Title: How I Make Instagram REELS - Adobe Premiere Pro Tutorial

And whenever I put together a new deck, I'm spending a ton of time just sifting through photos online, trying to find the vibe that I'm looking for.
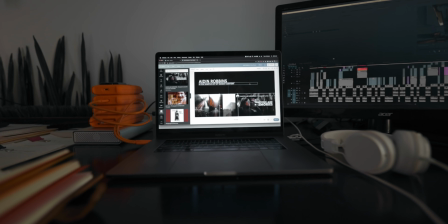8:10 And Canva solves all of those problems with their customizable templates and access to millions of stock elements. As for pricing, Canva Pro is just $13 a month for a team of up to five people, which is a steal in and of itself. But there's also a completely free version and a 45 day free trial of Canva Pro, which you can find linked in the description of this video.
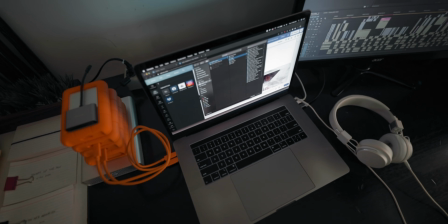8:32 Thank you once again to Canva for sponsoring this video. And now let's jump into some color grading. And this is something I'm not gonna go too in depth on since I've already made a few videos all about my grading process.
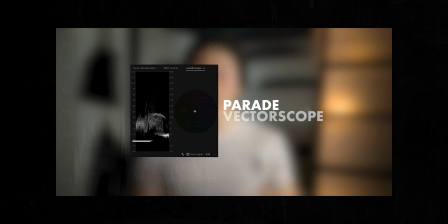8:44 Those will be in the cards and also linked in the description. So you can watch those and learn literally my entire process for color grading.
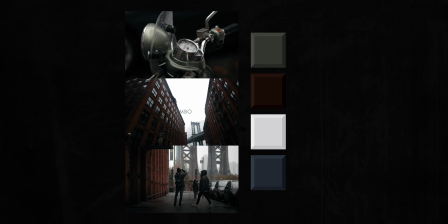8:52 Basically, the goal here is to have consistent tones and a nice balance between all of the clips.
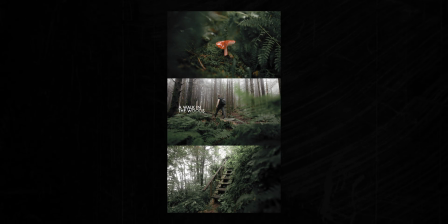8:58 So if the bottom clip is a lot brighter than the top and middle, it's going to stand out.
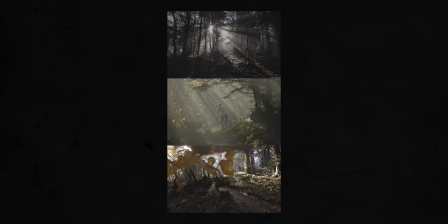9:03 So I'm basically grading each clip individually, looking at the entire composition to see what sticks out and then going through and
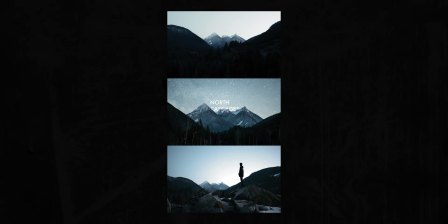9:10 tweaking these little details so that they all match and balance out together.
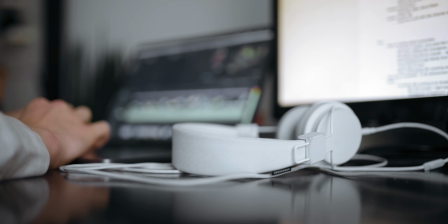9:15 And finally sound design. The first step of which is to build out a nice immersive ambience for the entire scene. I'll use several layers of ambient sound to build out a nice immersive atmosphere. So I would add, you know,
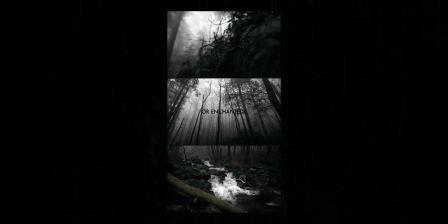9:28 maybe wind and then wind in the trees and then the sound of rain dripping from the trees and then maybe the sound of some birds in the background.
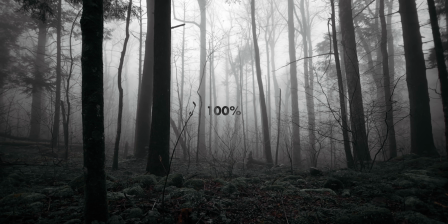9:36 When I'm adding in ambient tracks, I also like to slow them down to about 50% speed.
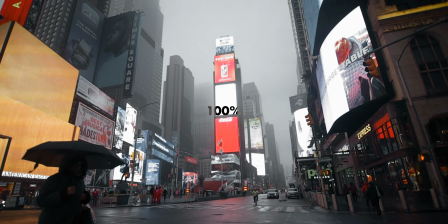9:40 This just helps to give them more of a dreamy vibe because even though it's subtle,
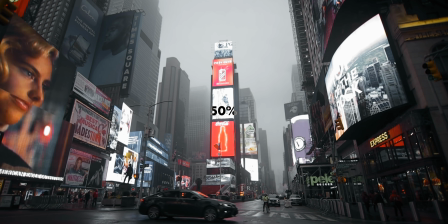9:45 it's just subconsciously not what you're used to hearing in your day-to-day life. Once I've built out a good ambient atmosphere for the entire scene, I'll start going in and adding some individual sounds for each clip. The dance that I end up having to do here is making sure that sounds from different sections don't compete with each other right so if i have two clips
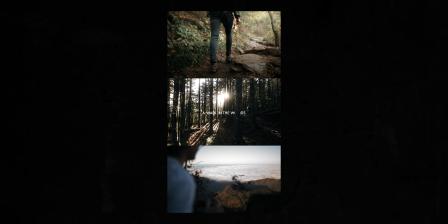10:07 that have someone walking in them i'll probably only add footsteps for one of those clips so that we don't have those two footstep sounds competing with each other finally i'll add in some transitional sounds to help the video loop more seamlessly so this could be just a whoosh
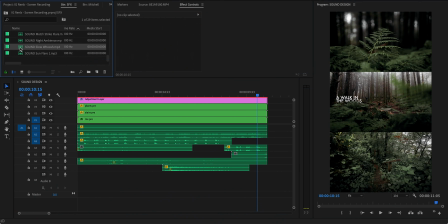10:24 sound effect it could be thunder could be a car passing i place these sounds right at the end of the clip so that they build up to the loop
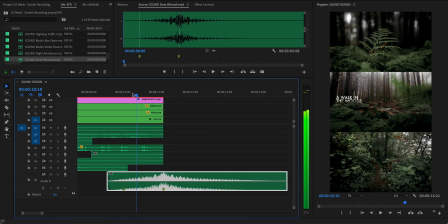10:32 at the end where the video restarts on Instagram.
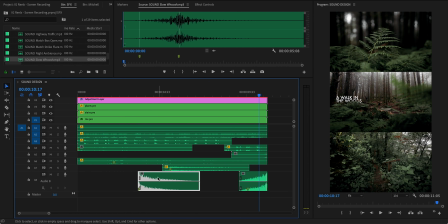10:35 And then I'll cut the part that happens after the video ends and drag it back to the beginning of the clip so that when that video loops, the sound still continues throughout and it creates that seamless loop in the sound design.
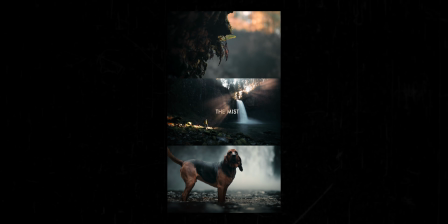If you wanna know all the ins and outs of my sound design, I've made like five videos on the topic at this point. So I'll link a playlist right up here with all of my sound design tutorials. So you can check that out for a bit of further reading on the topic. And finally, probably the most asked question about my Instagram reels, what are my export settings?
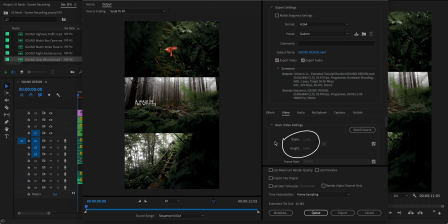11:22 Super simple, just like the composition 2160 by 3840. And I raised the bit rate to a hundred megabits per second. That's it. I wish I could give you a technique for dodging Instagram's compression and getting really good quality results
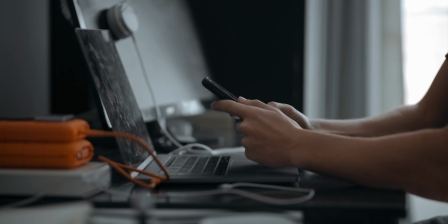11:38 when posting to the platform. but I can't. No matter how high quality your post is, at the end of the day Instagram doesn't care.
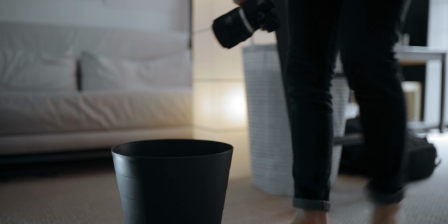11:46 Their compression is probably going to ruin your day no matter what. So unfortunately you just have to look past it, realize that it's not about the pixels, it's about the story and the quality of what you're posting and people will see
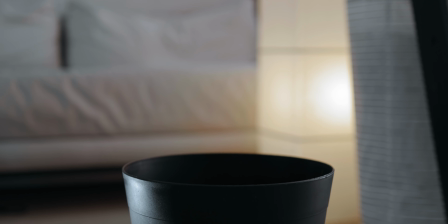12:01 that everything on Instagram looks like garbage once it's on Instagram.